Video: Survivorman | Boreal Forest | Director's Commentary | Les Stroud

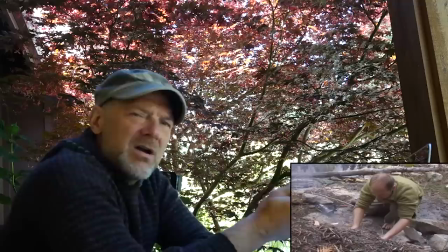28:32 I remember the editor did a few cuts here and there, and I kind of argued with him because I didn't want any cuts in the edit.
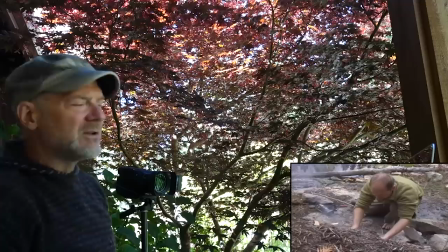28:40 I wanted you to be able to see the process all the way through. And even if it took a little longer, it's more dramatic.
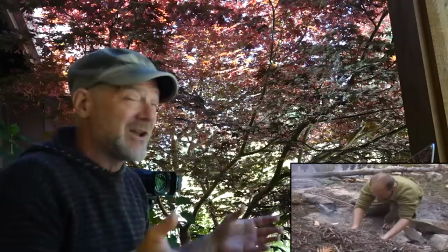28:47 Plus, you see, I don't even want to suggest this, but you can see that I'm really doing it.
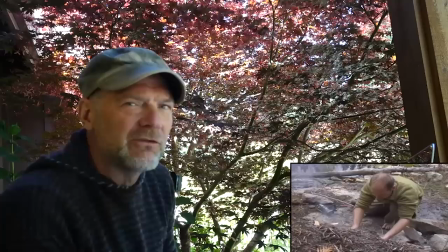28:53 And that was always important to me. If you watch a lot of other survival shows and you watch the whole fire starting things, half the time.
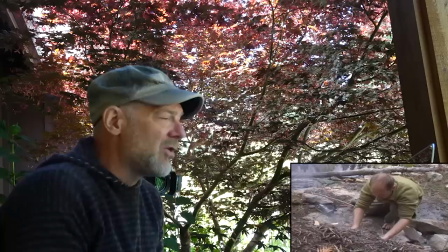29:00 You don't actually see the full action beginning to end because sometimes they can't even do it. And I was always, it was always important to me to as much as possible show that.
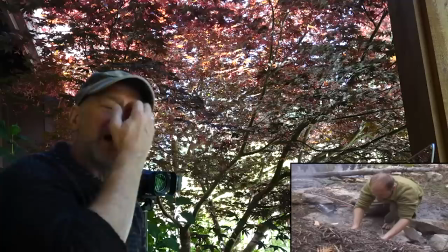29:11 On occasion, you know, I'd look up, oh, battery cameras will have stopped, things like that.
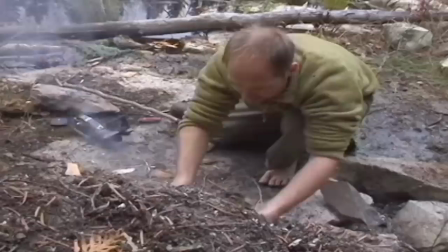29:16 It did happen, but for the most part, I wanted you to see it top to bottom. Then you understand too how long things take.
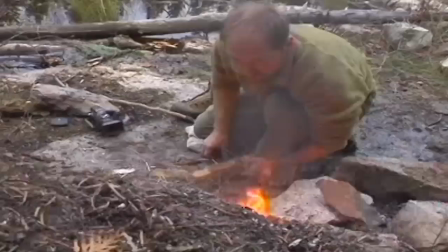29:23 Oh, I better move the spindles out of the way. Oh, crap.
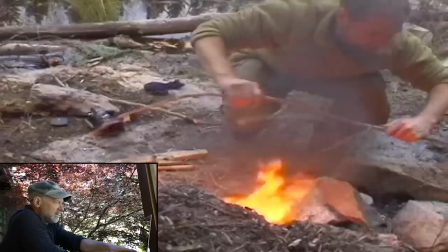29:29 Shoot, shoot, shoot.
Yeah, see this is really a thing.
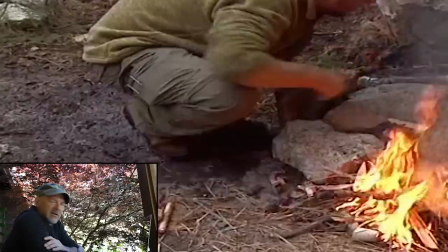29:35 You know, so often you'll concentrate so much on getting a fire going.
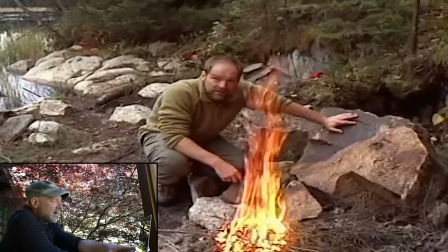29:44 You forget to have firewood ready. Just two classic errors, having nowhere near enough tinder, small stuff to get the fire going.
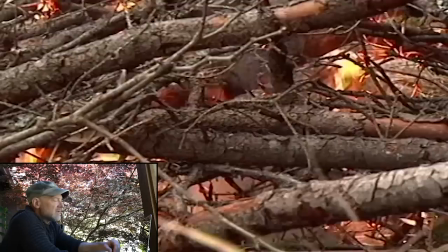29:52 and then the other one is not having enough or having any firewood ready to take the bigger flames once you've got the fire going.
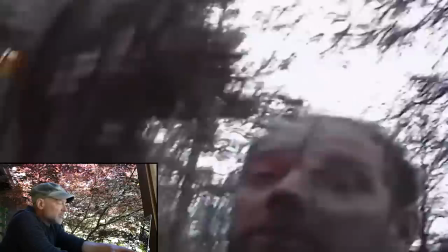29:59 Both those things are drastic errors and you've got to make sure you've got all that material ready to go before you attempt to get your fire going,
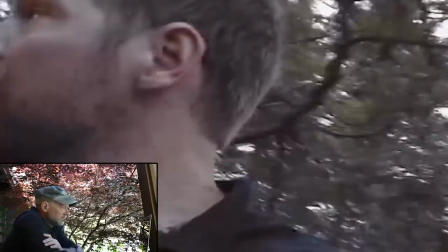30:08 even if you're using a lighter.
All the way to the other shelter.
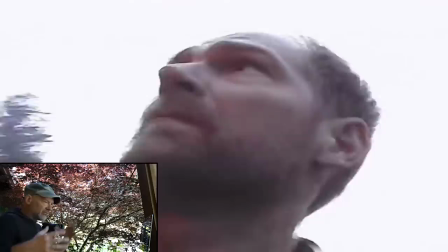30:16 So yeah, and that was a good way to do it, you know,
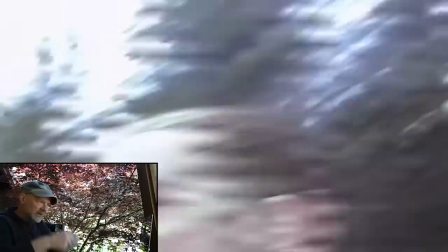30:19 work on my fire on the flat rock and the open where I can really get at it and then once I've got a great base and great fire going, just simply light something, pick it up, take it in to where the shelter was, I might get that fire going easily.
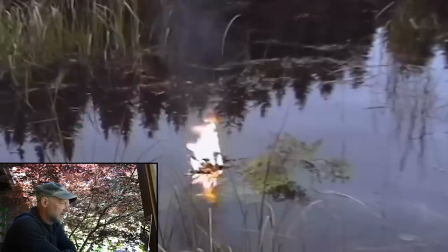30:35 That was interesting. I tried to make myself a torch to take to the shelter.
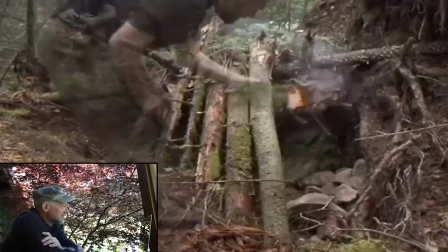30:40 It had to be a little too much. I'm going to have to try that again. I've got to get a fire over See?
Little mistakes you make.
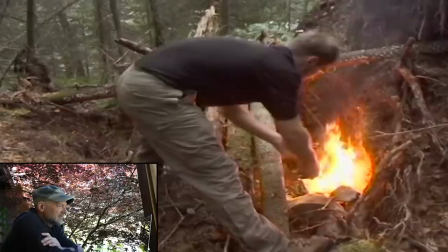30:47 Thought no big deal, I'll walk with the fire, and that was wrong.
Sorry I didn't bring you with me on that one.
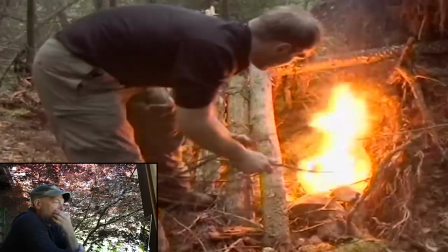30:57 It's just too much work trying to carry the fire and the camera at the same time.
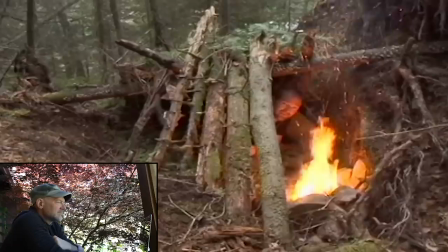31:05 Before it gets too dark, all I'm gonna do now is gather some firewood.
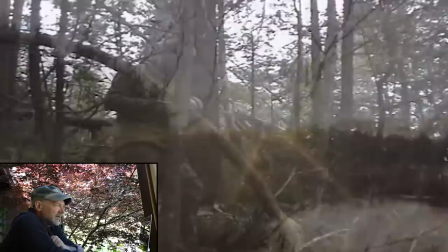31:11 Lots of it. Doesn't that look a lot cozier than sleeping out on a rock?
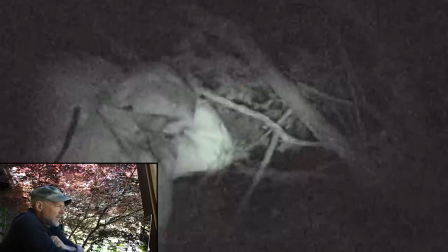31:21 The rule of thumb is, look at your firewood pile. When you first think you have enough, then make it five times bigger if you want to make it through the night.
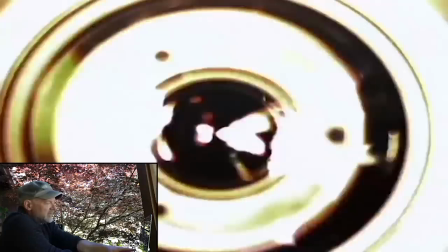31:29 There's nothing worse than running out in the dark.
You can see the struggle that I'm having there.
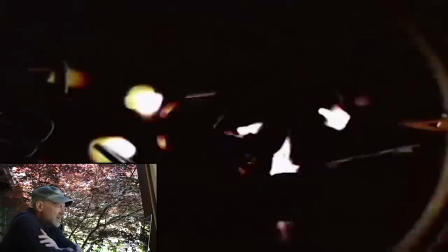31:34 I mean, having to get your firewood in the night and break branches at night is an extremely dangerous thing. and think about the injuries that can happen to your eyes.
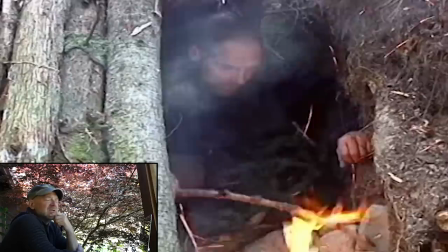31:43 And so I've always taught that with Survivorman, that loads and loads of firewood.
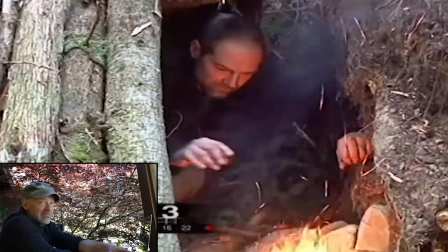31:48 You think that's enough? Good, now times it by five. Then it'll be enough. Try that. Try that math.
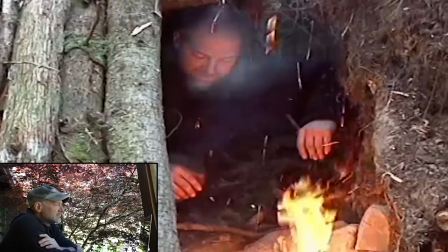31:53 It always plays out that way.
It got too dark on me too quick, and I ran out of time to cover over the shelter more, but it only rained just a little bit, so it wasn't too bad off.
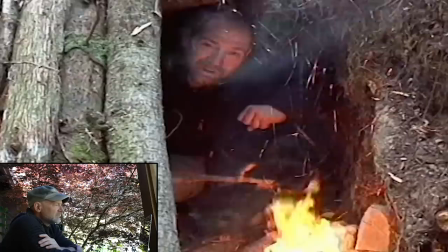32:02 And even with my feet getting pretty cold,
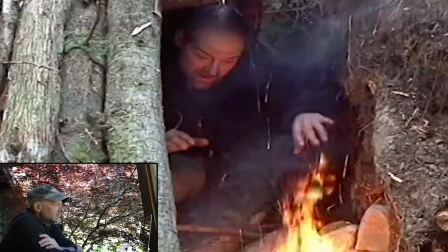32:05 just being able to warm my face and hands up by the fire or turn around and put my feet by the fire made a big difference
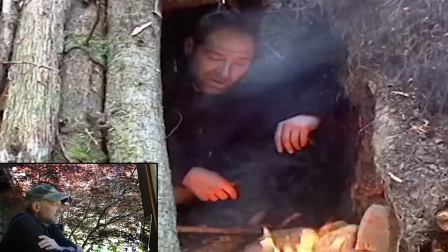32:11 now I better get this shelter covered over some more so in case any foul weather does come in I'll
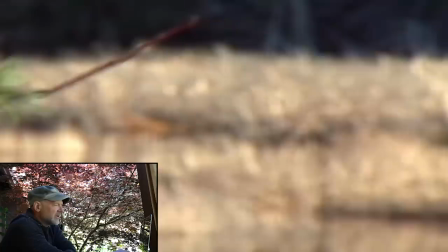32:18 be I'll be protected I have to start thinking about food not sure why I didn't do any night shots that night before other than gathering
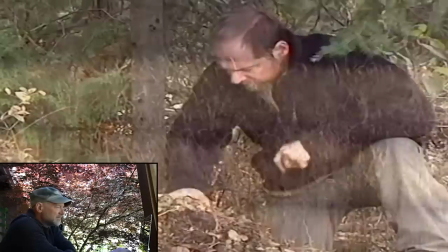32:26 on the fire because I usually always do I might have just been exhausted you'll starve any
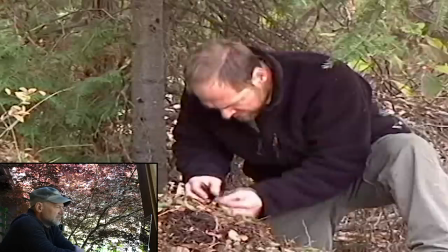32:34 bit of extra little bit of sustenance I can get is going to be helpful. And here's some yellow wood sorrel.